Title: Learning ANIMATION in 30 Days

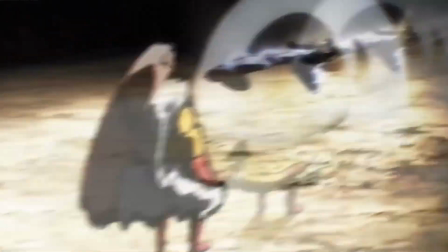Whether it be anime or games, I've always been pretty interested in the art of animation. It feels like something difficult to get into because it's hard to know where to even start.
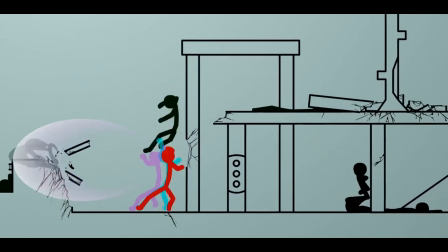I actually tried it after watching some Stickman animations back when I was 13, but my feeble 13-year-old mind couldn't commit for any longer than an hour.
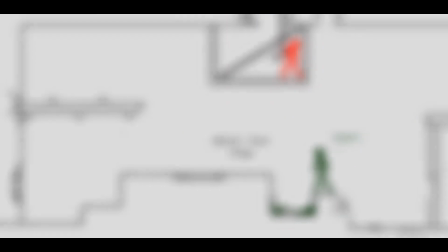Other than that, I have pretty much zero art experience going into this. I'm going to be doing pixel animation in a program called Sprite,
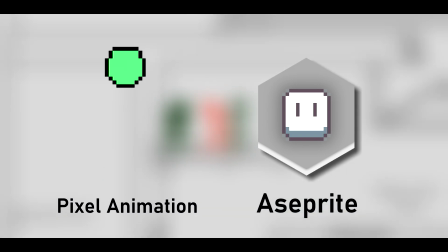mostly because it's easier to fine-tune things without a drawing tablet, but also because I like how pixel art looks. In this video, I'm going to be going over some of the animations I made, while also sharing some of the lessons I learned, and you'll also get to know a little bit more about me along the way. So, with that being said, let's start off with day 1.
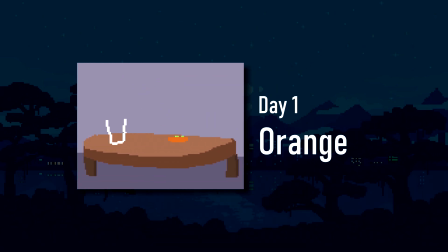With day 1, I actually had no plan starting out, so I decided to figure it out as I went.
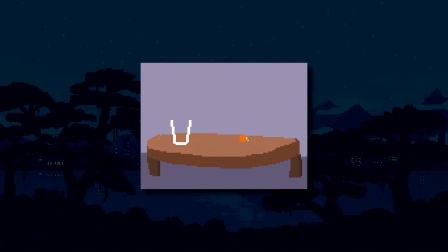I got to play with a lot of animation fundamentals here, and it ended up being a pretty educational first project.
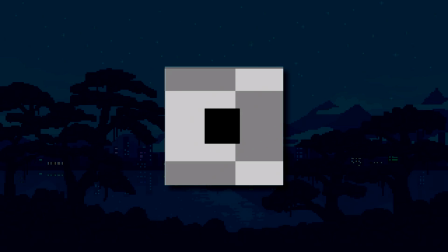It started out with me having no ideas and putting down a black rectangle, and then I made it transform into a liquid, and then I changed the black rectangle into an orange, and the rest kinda wrote itself.
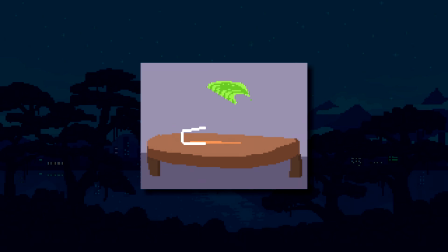One of the things I didn't expect was how hard animating liquid was, having to go through many failed attempts before it looks almost okay. Overall, I'm pretty proud of my first project, and this made me kinda excited to keep on animating. By doing that animation, I learned two main things, the first being arcs.
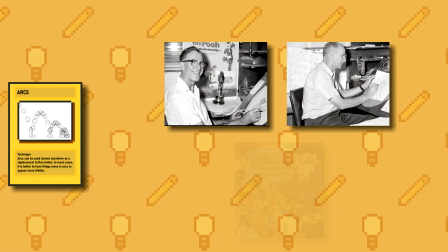So in 1981, these two guys from Disney published a book, and it has a ton of useful knowledge for animators in it.
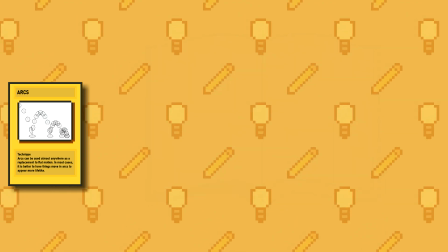One of them is that arcs are good. In general, arcs are more appealing to look at than flat movement.
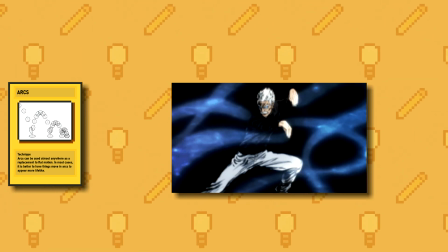Pretty much every movement you can think of will have some component of arcs.
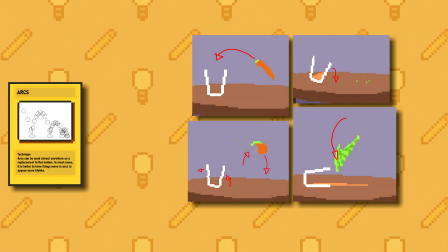For the orange animation, I took it to the extreme and I made literally every single movement into an arc.
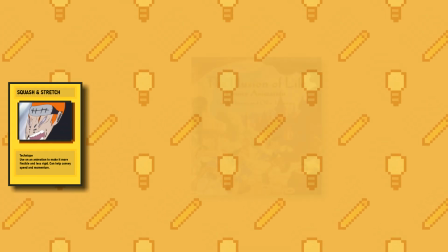The second thing I learned was squash and stretch. This is another one out of the Disney playbook, and it's used to convey speed and momentum.
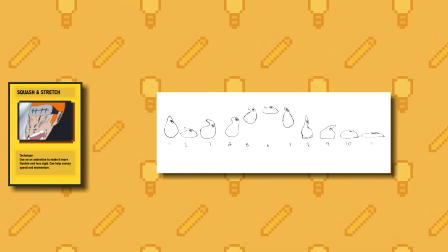If something was going really fast, you would stretch it out, and if something comes to a sudden stop, you would squash it.
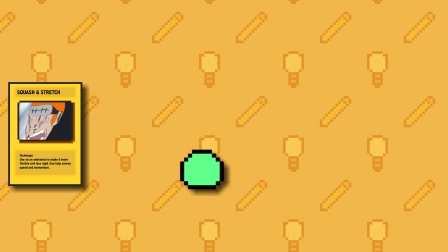Check out this bouncing ball I made. While the timing is right, it still looks stiff.
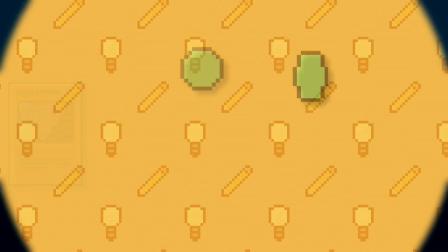However, when I add a squash and stretch to it, it looks a lot better. For my second day, I wanted to try something scary.
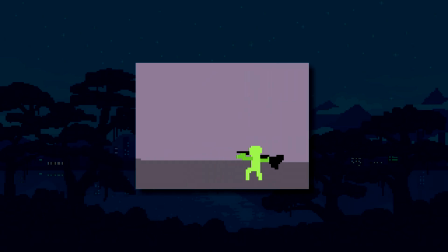I originally wasn't going to try animating people until later because humans are complicated, but I figured that I wouldn't learn with that attitude. So anyways, how I ended up doing it was making the movements myself in real life, and then seeing where my arms and legs would go.
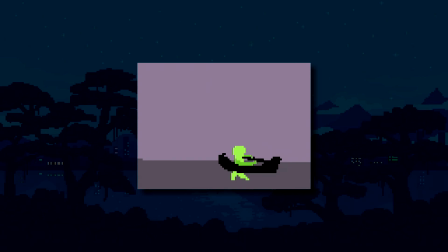I actually swung a broom around in my basement to figure this one out. If you stare at it for long enough, you'll notice that the rotation is a bit weird.
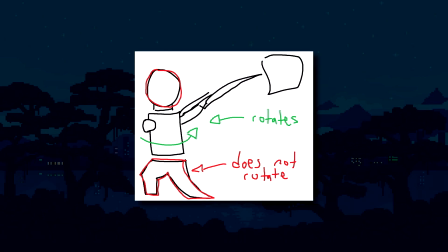This is because while the arms are rotating around the body, the legs are in the same spot.
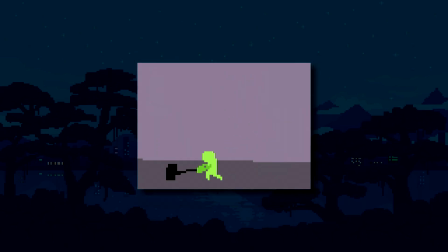The jump also doesn't make a lot of sense since the hammer looks like it suddenly changes direction. Despite the faults, I think this was a very solid first attempt at a character, and I'm happy with how it turned out.
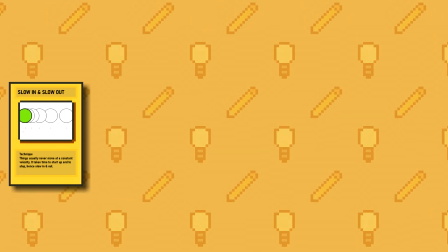With day 2, I learned about slow in and slow out. This is actually a concept that I was already somewhat familiar with, as I use it in my editing all of the time.
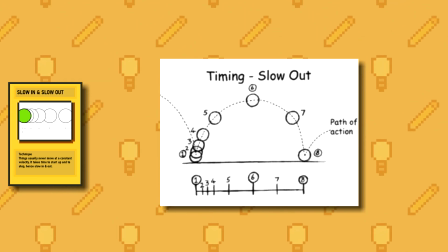The idea is that things almost never move at a constant velocity. It'll take time to start up and time to slow down.
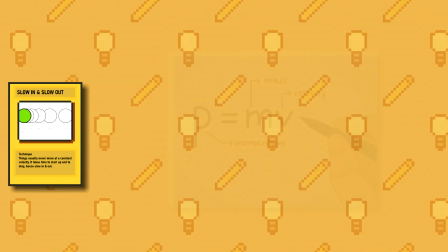How long it takes to start and stop actually depends on the mass of the object, because physics.
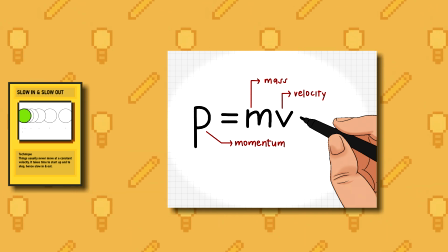Since my character was swinging a hammer, I had to make sure it felt heavy. In hindsight, I should have made it even slower, but no point in worrying about that now.
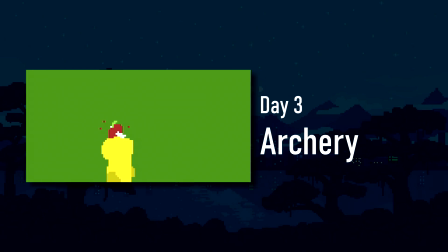After day 2's success, I wanted to go even bigger. I decided I'd set my sights on animating perspective.
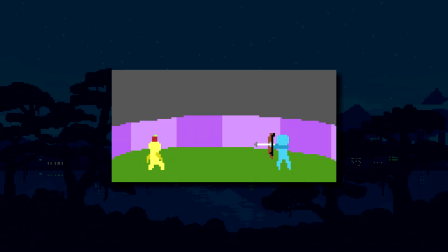To be honest, I bit off way more than I could chew here. The characters are off model on every frame of the perspective changes, and the background doesn't even rotate properly.
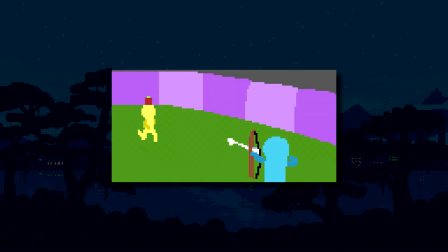One of the main issues was my method.
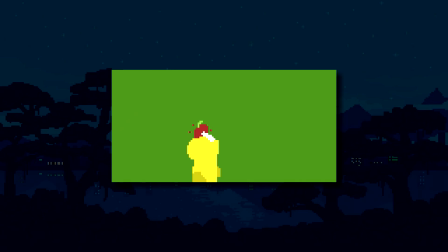I mostly eyeballed it, like I've always done up until now, but when dealing with perspective, I definitely could have used some guidelines.